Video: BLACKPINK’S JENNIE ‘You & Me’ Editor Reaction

Hi, my name is Jordan. I'm a pro editor for artists like these guys. Let's check out this video
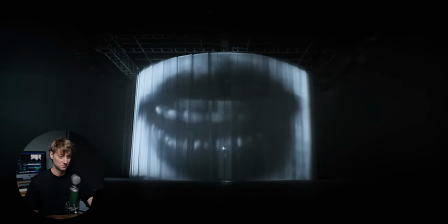(0:08) Nobody can see
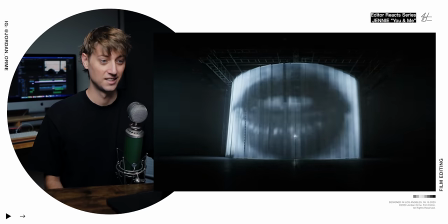(0:13) It's just you and me Bro,
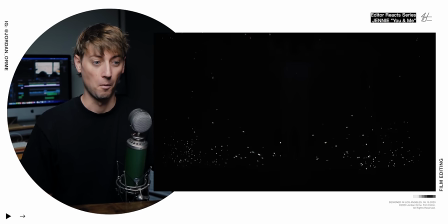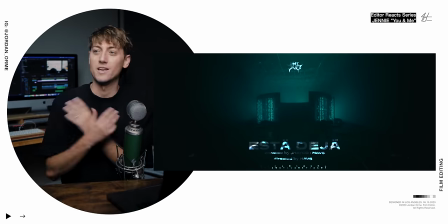(0:22)
this reminds me of a music video I did with iCortez where it was supposed to be shot within a volume a giant circle LED
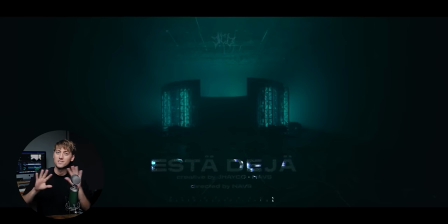(0:29)
Screen I think the idea in the song was they were trying to project memories on this LED screen But it opens up on a very similar wide shot here
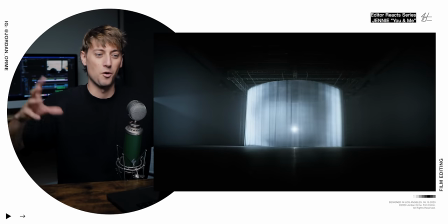(0:37)
where we just see the whole volume projected
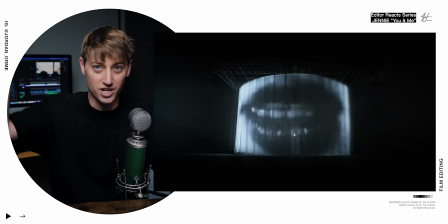(0:42)
But all of this stuff that was projected onto these sheets that are hanging down had to be edited before they even shot Editing is in every part of the process now not just post-production. It's in pre-production
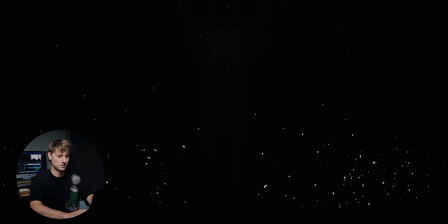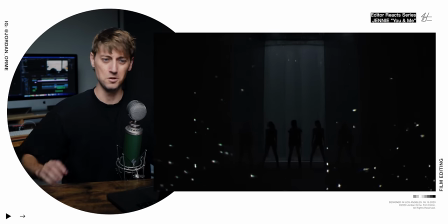(1:04)
Dude
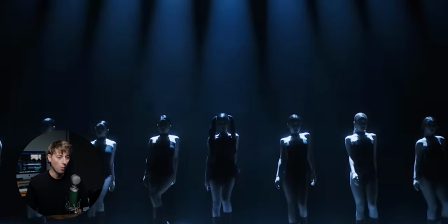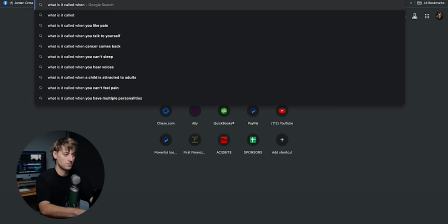(1:13)
There's something I learned in aesthetics. What is it called when you see an image, but you don't know what it is aesthetics? I have no idea. I'm really a bad student.
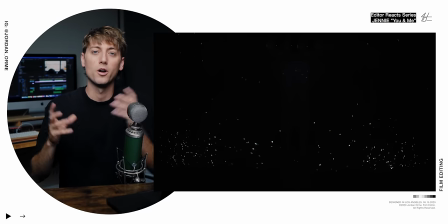(1:26)
I forget what it's called But there is a word for a certain shot where when the shot opens up You don't really know what it is and then as the shot moves you reveal what it is A good example is if you open on a shot of a Sahara desert You see all
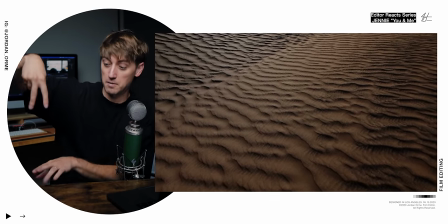(1:39)
the ripples of the sand but you can't tell if you're really close Like if the camera is literally this far off the ground or if you're miles off the ground And you're never gonna know until you get a reference point until you see a human or an ant or something in the frame
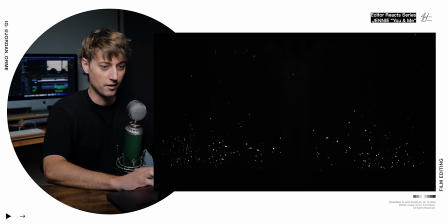(1:51)
And we get this same effect right here where we just see sparkles.
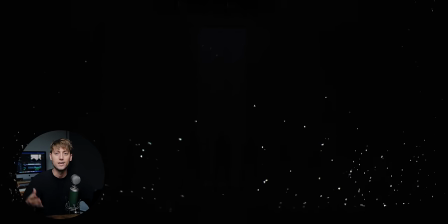(1:55)
We're like what is going on and they're levitating up They're not adhering to gravity what's happening and then we
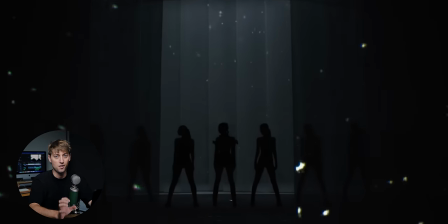(2:02)
slowly reveal that we were just looking at a projection on those sheets We go inside that cylinder that we saw earlier
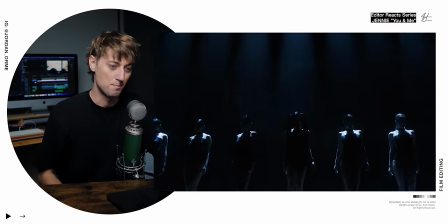(2:10)
and then we get these beautiful mash cuts.
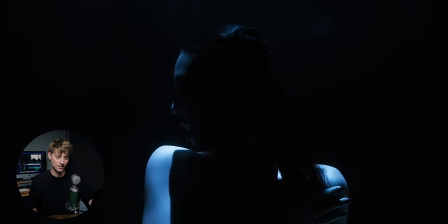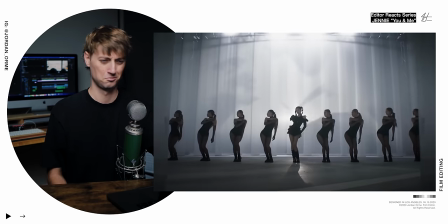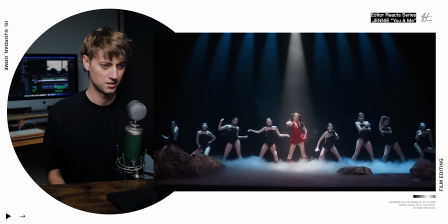Bruh, I love choreography. That's the whole tweet. Video's over.
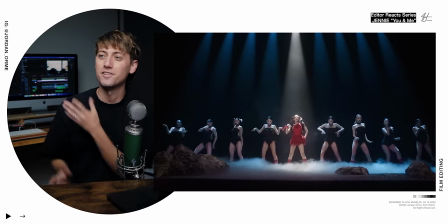(2:37)
What I was trying to say is I love choreography. when every dancer is doing something different.
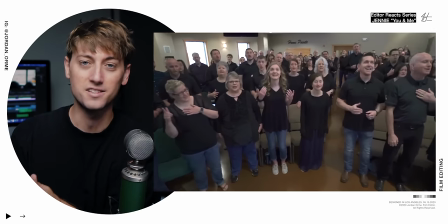(2:41)
It's almost like harmonies in choir where everybody's singing the same note and then you break off into harmonies and then you come back into the same note. It's so satisfying. Anyway, we're supposed to be talking about editing here.
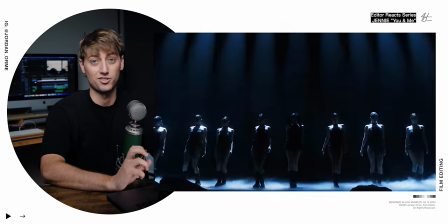(2:52)
So much of this performance video is essentially just a live show that was already choreographed.
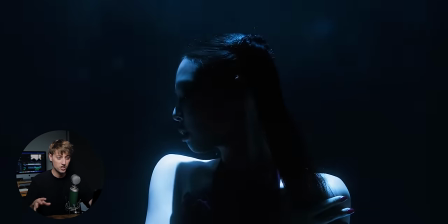(2:58)
The lighting cues were already programmed in there. And so right when we see Jenny for the first time in a closeup, you get a beautiful lighting cue. Just illuminating, illuminating, Illumining her so nice. I'm sorry.
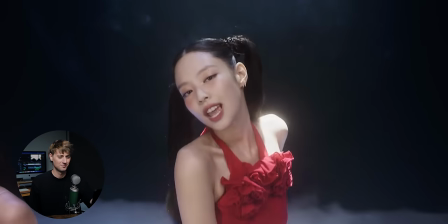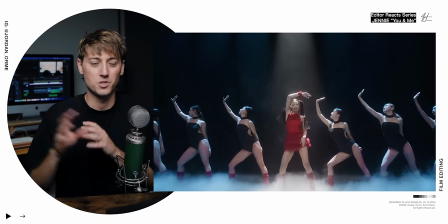(3:19)
And that's why the editor chose to be on that wide shot so we could see all of the different dance moves in that moment.
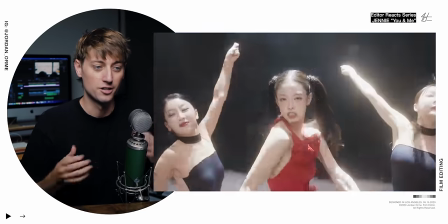(3:25)
It's very important to choose to be there.
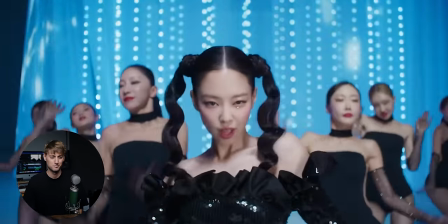Editors, cutting on action is so freaking important. It's one of the smoothest ways to cut so we see Jenny make a move do a little spin.
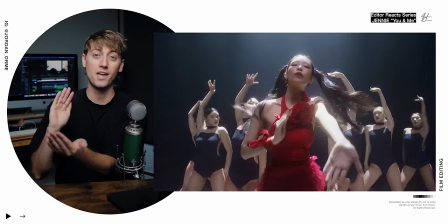(3:43)
I Don't know what's happening right now, but she does a spin we cut changing locations on action creating a cut with movement and with framing and It's just boy delicioso delicioso delicioso. I don't know what was happening there
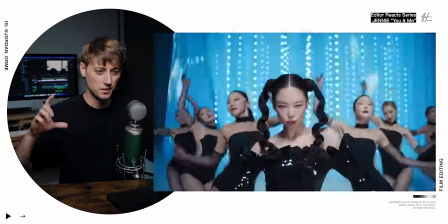(4:02)
And we got the camera slowly dipping as the dancers dip as the snare comes in Bro, these shots are so long as the verse builds up and we get into the chorus Obviously the default thing to do is just to cut faster So the cutting rhythm is just picking up right here It's just going off choreography is such a great cue to the editor for what he
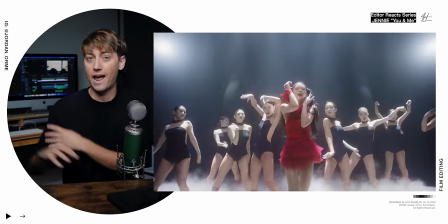(4:46)
or she should be thinking about while they're cutting So you see the choreography is chaotic Everybody's doing different moves limbs are flying in all different directions So the editor took that cue and said, oh, you know what we're trying to create chaos in this moment So we're just gonna cut faster between the three locations and then it inherently creates that feeling
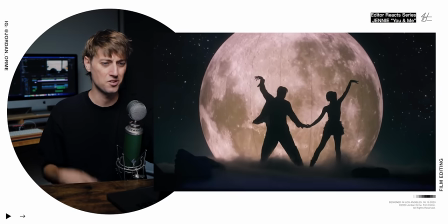(5:06)
Nice little just tilt up transition super simple. We also had a little bit of a lens flare Usually editors can actually take an overlay that you take from a stock site like art list and bottle
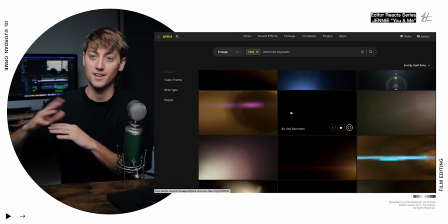(5:17)
elements anything not sponsored You just take one of those overlays and throw it on the blend mode of screen over your footage And you can
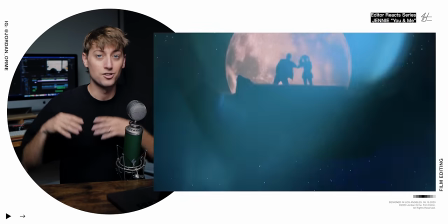(5:24)
actually distract the eye during one of those transitions.
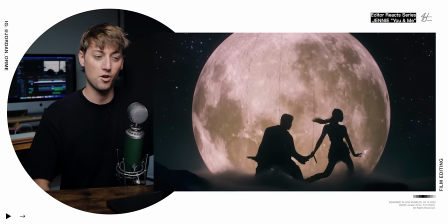(5:27)
It's lovely And then to contrast all the chaos That the choreography and editing was giving us earlier.
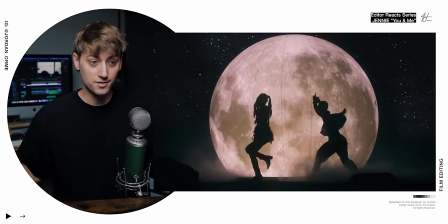(5:35)
They have super long shots and And simple choreography. I mean, it's not simple, but it's not chaotic It's just two people dancing in the moonlight doing exactly what the chorus says and we just get sucked into that moment
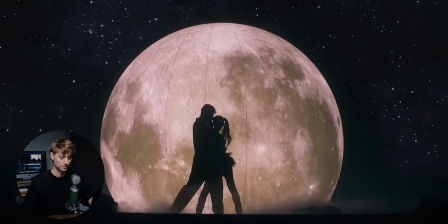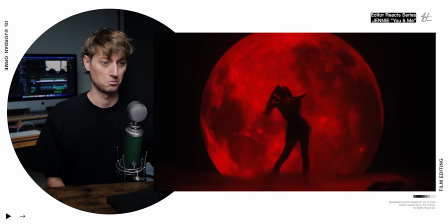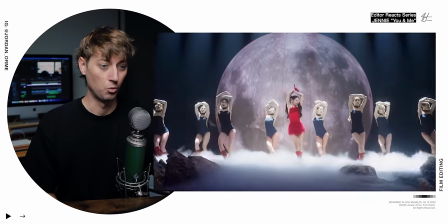Two things coming up We actually had some retiming at the end of that chorus The footage of Jenny got like a little
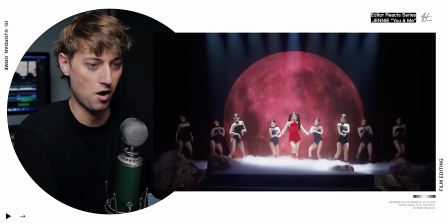(6:12)
stuttery and it looked a little bit weird and they actually did a crossfade which is pretty rare to find these days,
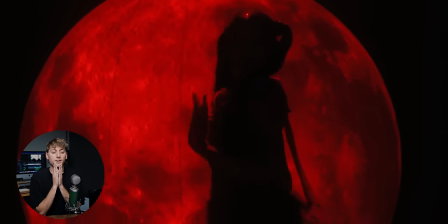(6:18)
just in general and editing. It seemed like maybe this editor was struggling with the transition between this first chorus and second verse.
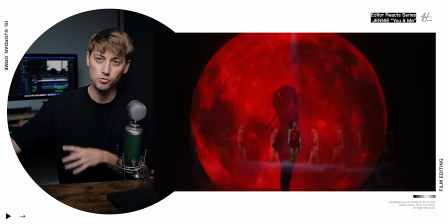(6:26)
They wanted to create maybe a match cut. So we have two red moons, you know, kind of flowing into one another. They also maybe didn't have enough of the moon. Maybe the moon turned off in the actual footage.
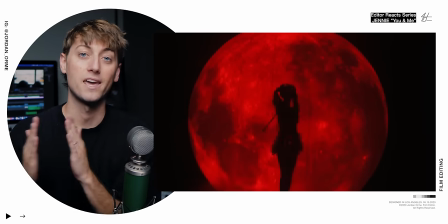(6:37)
So they had to extend the footage by slowing it down, making it longer. So that crossfade is fully completed.
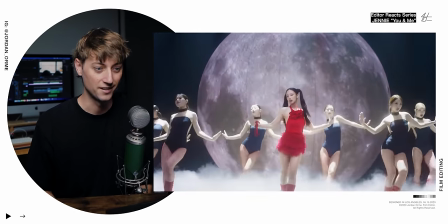(6:47)
Yeah, that's weird. That normally does not happen. Oh yes, okay.
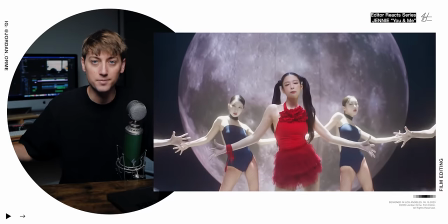(6:55)
So this world stops. The whole music stops.
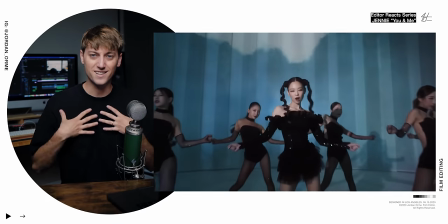(6:58)
The editor's like, okay, frick, I need to figure out a way to emphasize this so the audience can feel it visually as well as hearing the music just stop.
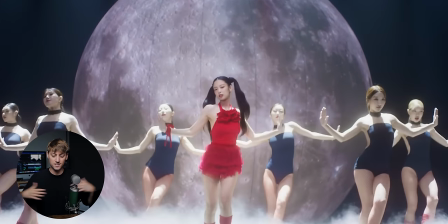(7:04)
We start in this location and in order to make a cut to emphasize that stop, we just cut to a new location and then cut back to the same location on the word stop. Just a single cut creates a visual impact that makes us feel that stop.
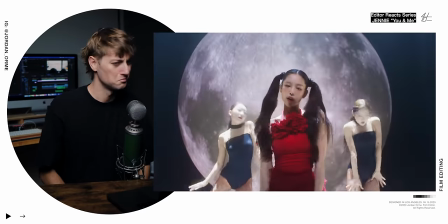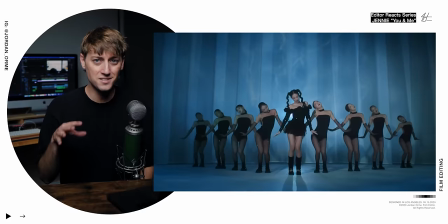(7:27)
The contrast between how flowy the dance is sometimes and how just chaotic it is is wild
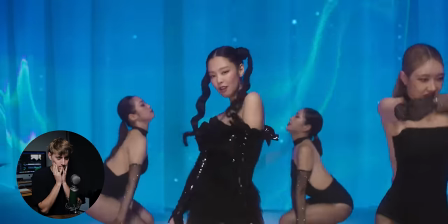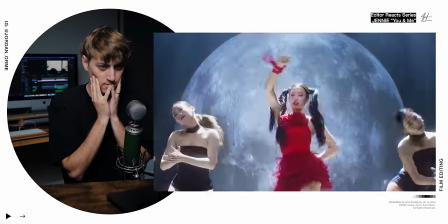Can we just shout out the camera operators for just following that dance so smoothly? Maybe it was created in post Excuse me, I needed to burp And if that's the case,
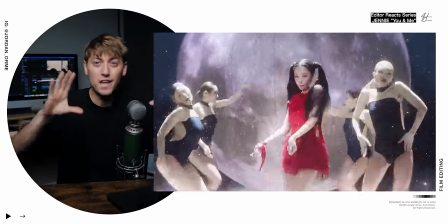(7:52)
shout out to the editors for punching in And making those little camera movements that just match the dance so gracefully
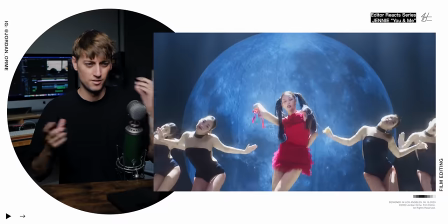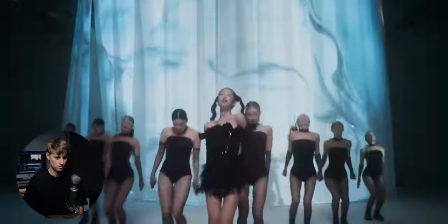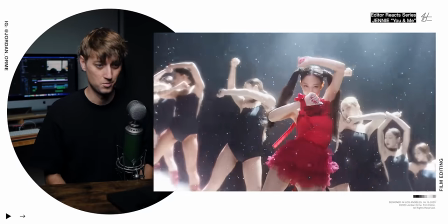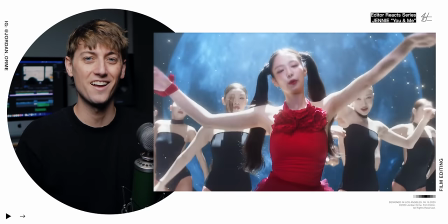(8:17)
Oh, another one of those little lens flares I love it
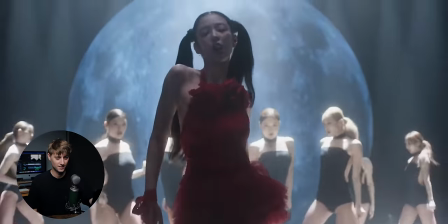This is the hardest part of the video for an editor.